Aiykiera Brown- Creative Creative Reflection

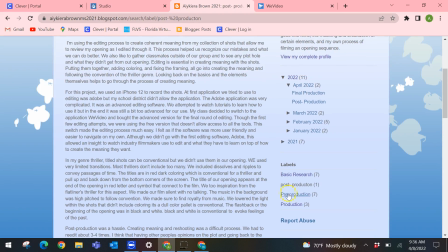So basically, if we go back to the basic research that I have,
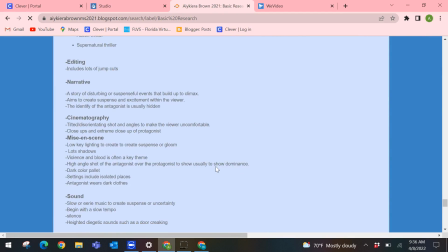you will find a list of most of the conventions that go into a thriller.
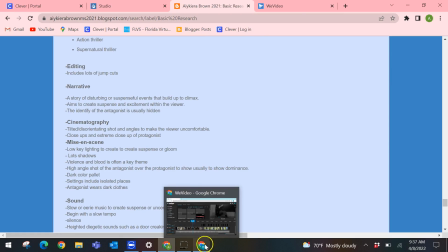I did a whole lot of research. I do want to demonstrate how my first editing came out.
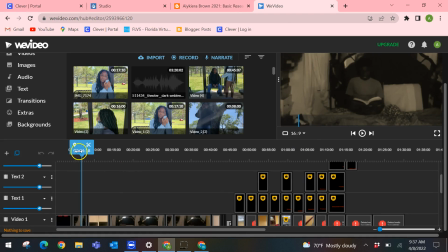Some of them have completely different themes than others. Like we changed the coloring on this one.
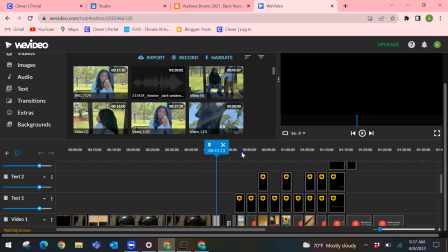I don't think we even have these full shots anymore because we changed the location.
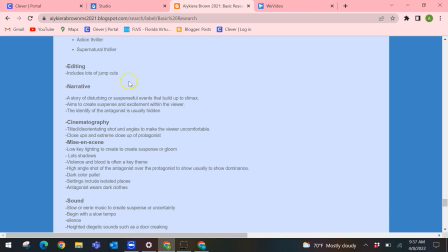There was a whole lot of sound going on, which again is not conventional to any of these aspects that are in here, even though we did try our best.
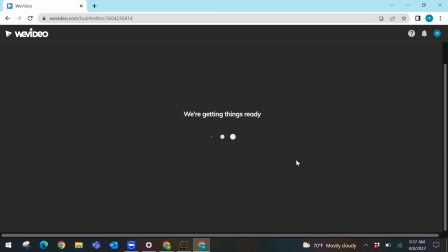Compared to our final version, it actually looks a whole lot better.
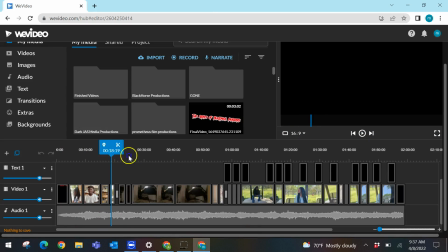It's a whole lot smoother, as you can see. Way less dialogue. Our credits within the film are more even and executed. Although jump cuts are conventional, we instead
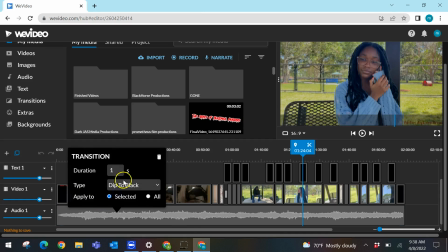decided to add 2 transitions to convey passage of time. So dip to black in a ripple. And they were only used to convey the passage of time.
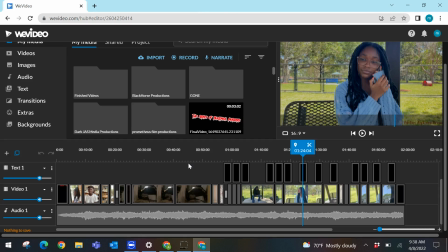The rest are mainly filled with jump cuts. Again, if I return back to my blog, silence and slow, eerie music is conventional, and that is exactly what we have here.
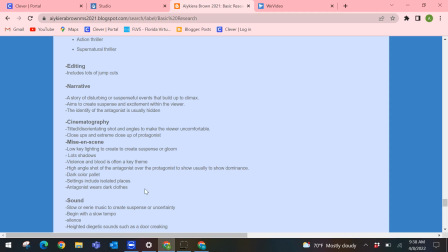There is no talking within the film at all. Lots of shadows, low-key lighting.
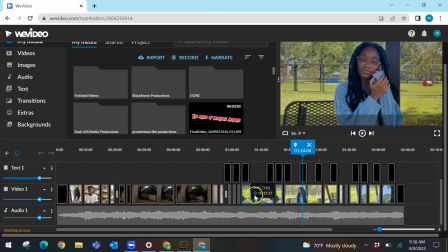We did go into some of the brighter clips that we had to film outside and lower the lighting to make it more of a dark color palette.
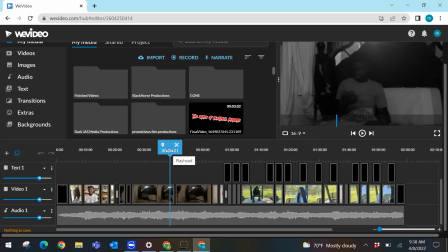To convey the meaning of the flashback, we did go in and add black and white coloring instead, since its convention is to bring back emotions of the past and whatnot, and so on.
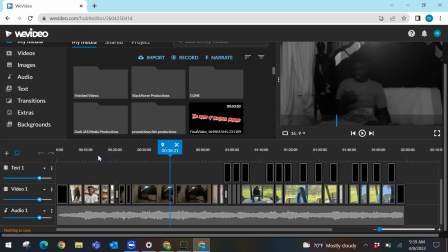Our cinematography consisted of a lot of close-ups to capture the emotion on the face,
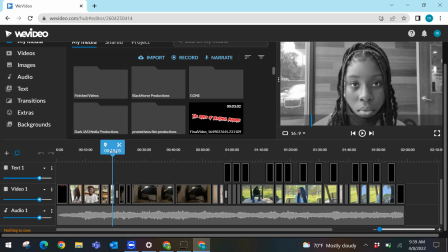and this particular shot reverse shot, we used close-ups to actually capture the tension within the two characters.
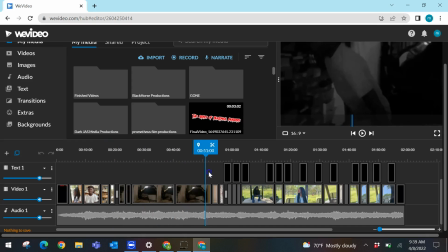Our clothing, or mise en scene, besides the lighting that we turned down, there are two characters within the scene, if it will allow me to play it.
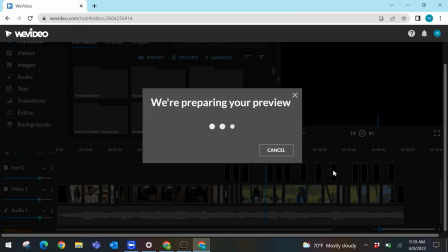Our protagonist is wearing,
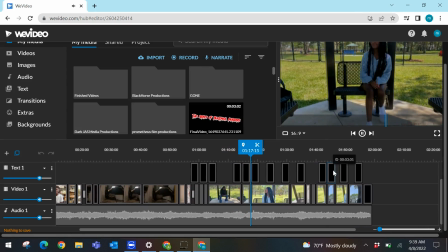brighter clothing. She's more
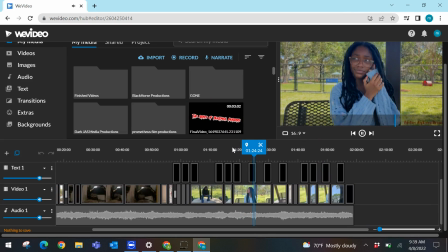airy or whatever, and our antagonist
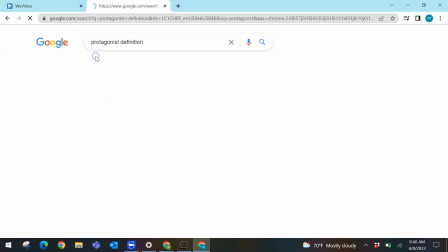is, let me see if I can pull up the definition for you guys.
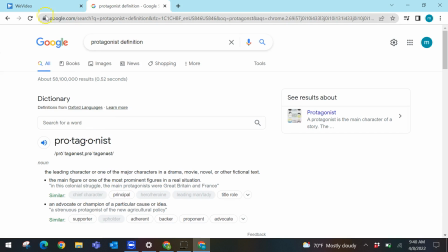Yeah, so our protagonist is wearing more of brighter clothing,
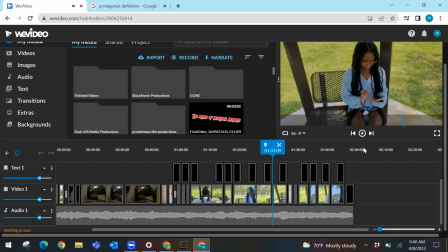definitely a blue sweater to try to make it seem like she's a, just a good overall person. Whereas our antagonist is in darker clothing, she's in a very dark color palette,
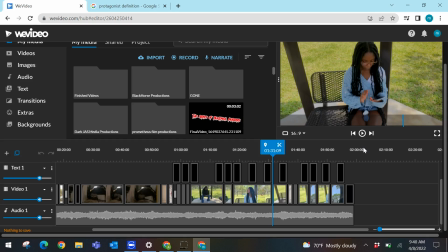and this was to help our representation of man versus man really come together. The last thing that I would like to talk about for this process is my products, audience, and distribution of the film.